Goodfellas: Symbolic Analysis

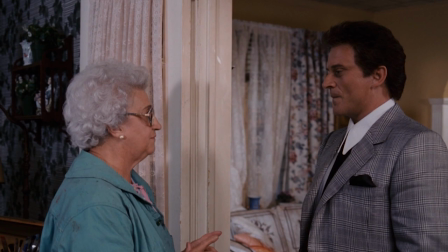(12:25)
When he is picked up to attend his induction ceremony, the orange and blue color scheme portending his death takes the form of two cars on the street in front of his mother's home.
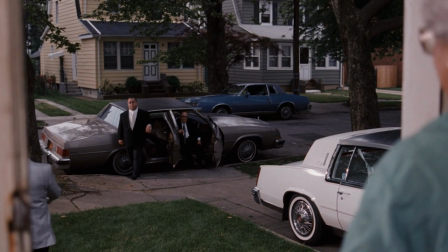(12:35)
As Tommy steps out the front door and heads down to the sidewalk, we first see a blue two-door sedan parked across the street.
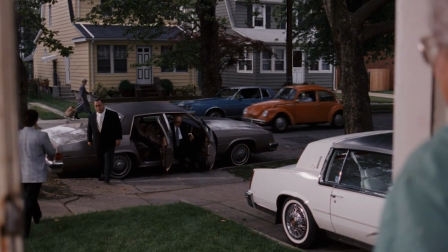(12:43)
Soon after, we see an orange Volkswagen Bub drive through the scene.
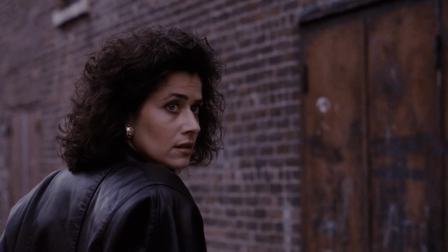(12:49)
In this section, we will look at three scenes that involve unrealized threats to murder Henry and Karen, respectively. The scenes occur after Henry and his associates are arrested for cocaine distribution.
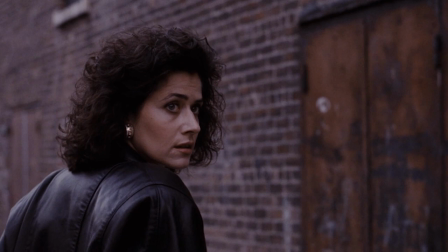(13:01)
In each case, the orange and blue color scheme emerges to confirm that the characters are right to suspect their immortal danger.
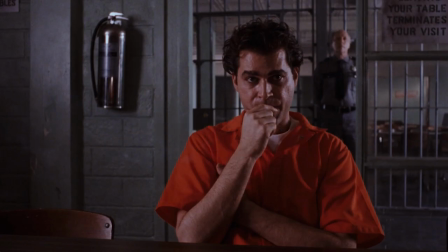(13:10)
Karen visits Henry in jail where he pleads with her to get him released on bail. Henry explains to Karen that he will be killed unless he can straighten things out with Polly.
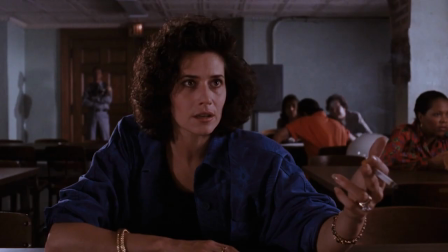(13:19)
Henry wears a bright orange jumpsuit while Karen wears a royal blue top. The colors confirm what Henry already knows and what Karen will soon find out.
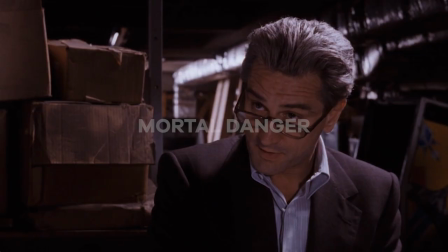(13:29)
They're both slated to be killed. Jimmy attempts to lure Karen to her death with stolen Dior dresses.
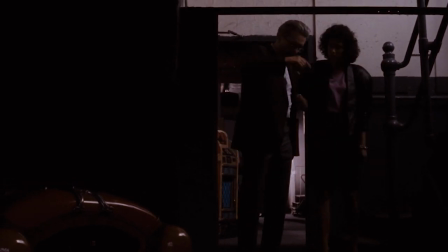(13:36)
He directs her out the back of his Brooklyn warehouse and down the block to a storefront on the corner. There he claims to keep the stolen goods. While the majority of the frame is pitch black, we can see a two-tone orange jukebox with a blue speaker panel in the passageway behind Jimmy.
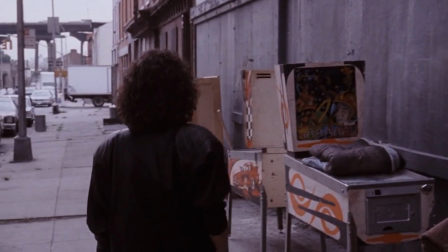(13:53)
After Jimmy escorts Karen onto the sidewalk outside, we see two dormant pinball machines back-to-back beside the warehouse.
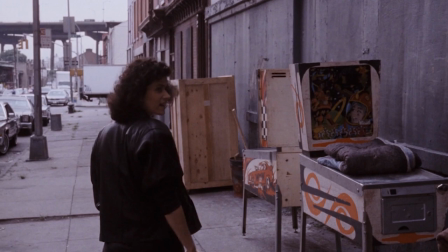(14:01)
Both feature orange and blue design elements on the back glass. Interestingly, each back glass design depicts the scene playing out on the sidewalk.
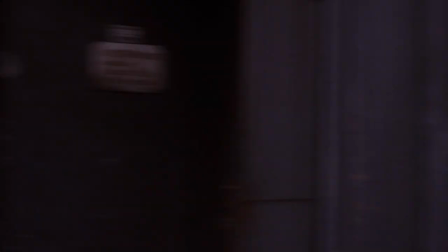(14:10)
The 1971 Astro pinball machine faces Jimmy as he watches Karen walk down the street.
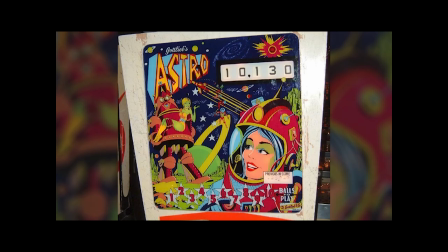(14:15)
The design features a frightened woman alone in space looking back at a menacing figure.
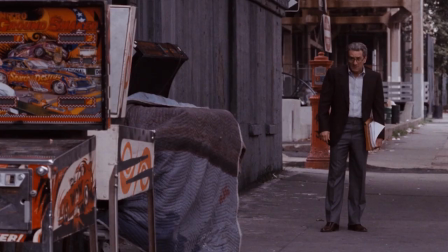(14:20)
The 1980 Groundshaker pinball machine faces Karen as she looks back at Jimmy.
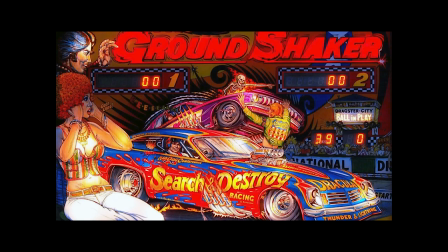(14:25)
The design features a woman looking on in horror at a chaotic scene featuring a blue funny car with the words search and destroy emblazoned in orange letters on its side.
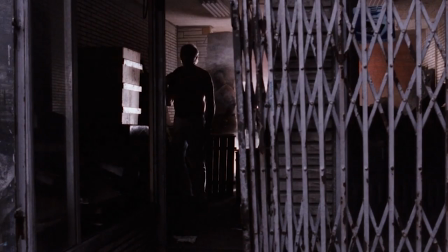(14:36)
When Karen arrives at the storefront, she instinctively realizes it's a trap and flees the scene.
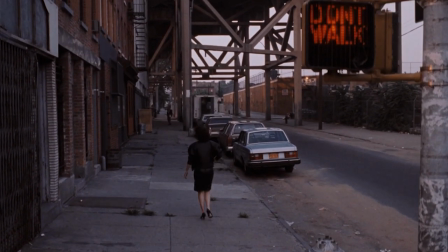(14:42)
As she does so, a crane shot travels vertically along the signpost on the street corner.
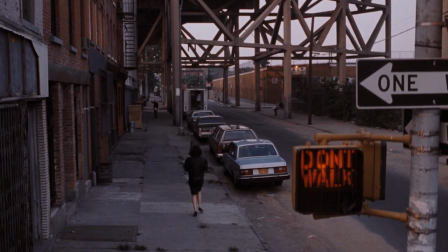(14:48)
First, we see an orange don't walk sign.
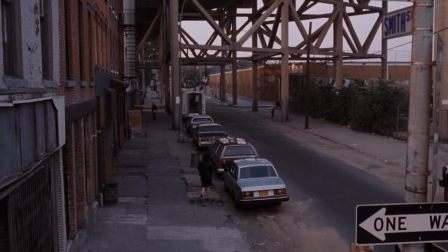(14:50)
Next, we see two street signs in blue lettering on a white background marking the corner of 9th and Smith streets.
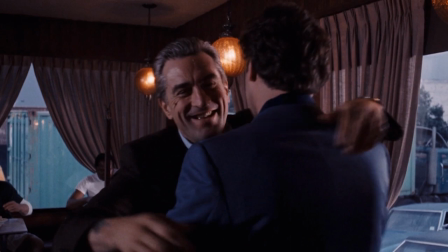(14:59)
At their last meeting, Henry confirms that Jimmy plans to have him killed. Both men are dressed in blue and embrace under orange overhead lights.
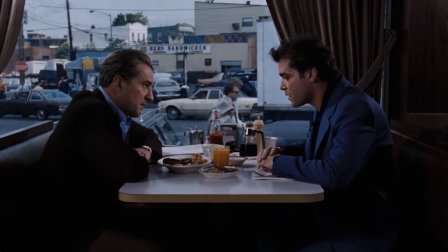(15:07)
After the two settle into the booth, notice that there is a single small glass of orange juice situated between them. During their conversation, Jimmy attempts to set Henry up to be killed.
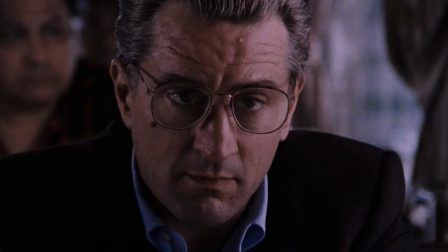(15:19)
In two back-to-back freeze frames, Henry realizes that his friend and mentor has betrayed him and that life as he knows it is now over.
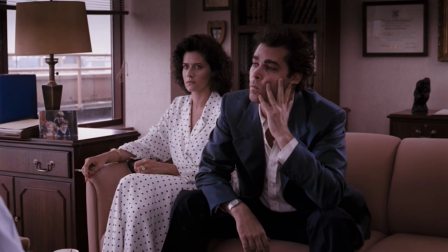(15:28)
There are two additional instances of the murderous orange and blue color scheme that fall outside the categories we've discussed up to this point. Here, the colors do not accompany a murder or confirm an active murder plot. Instead, the colors indicate that death is part of the atmosphere of the scene.
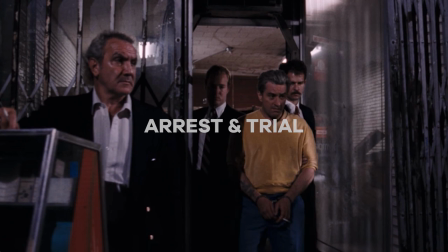(15:47)
The first instance involves Jimmy being arrested after Henry and Karen go into witness protection. Jimmy wears an orange shirt and blue pants as he is escorted to a police car in handcuffs.
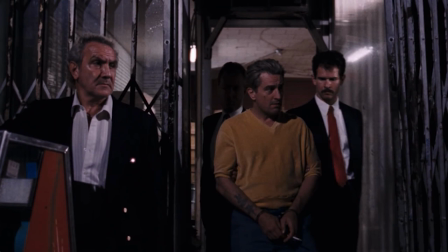(15:59)
Notice that he passes another orange and blue jukebox as he exits the same storefront where he previously sent Karen to be killed.
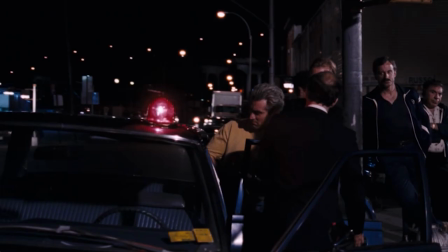(16:07)
Based on both clothing and context, we may conclude that Jimmy has murder on his mind.
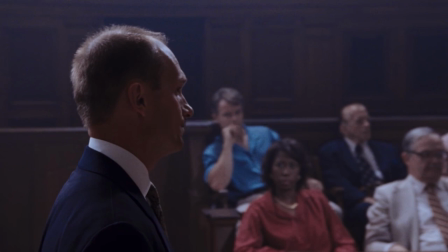(16:13)
The second instance involves the jury in the final courtroom scene when Henry testifies against Pauly and Jimmy. Notice that the first juror in the top row wears blue and the first juror in the bottom row wears orange.
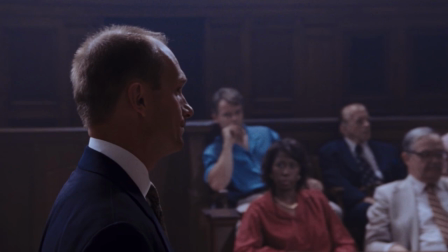(16:27)
This suggests that efforts may have been going on behind the scenes during the course of the trial to have Henry murdered.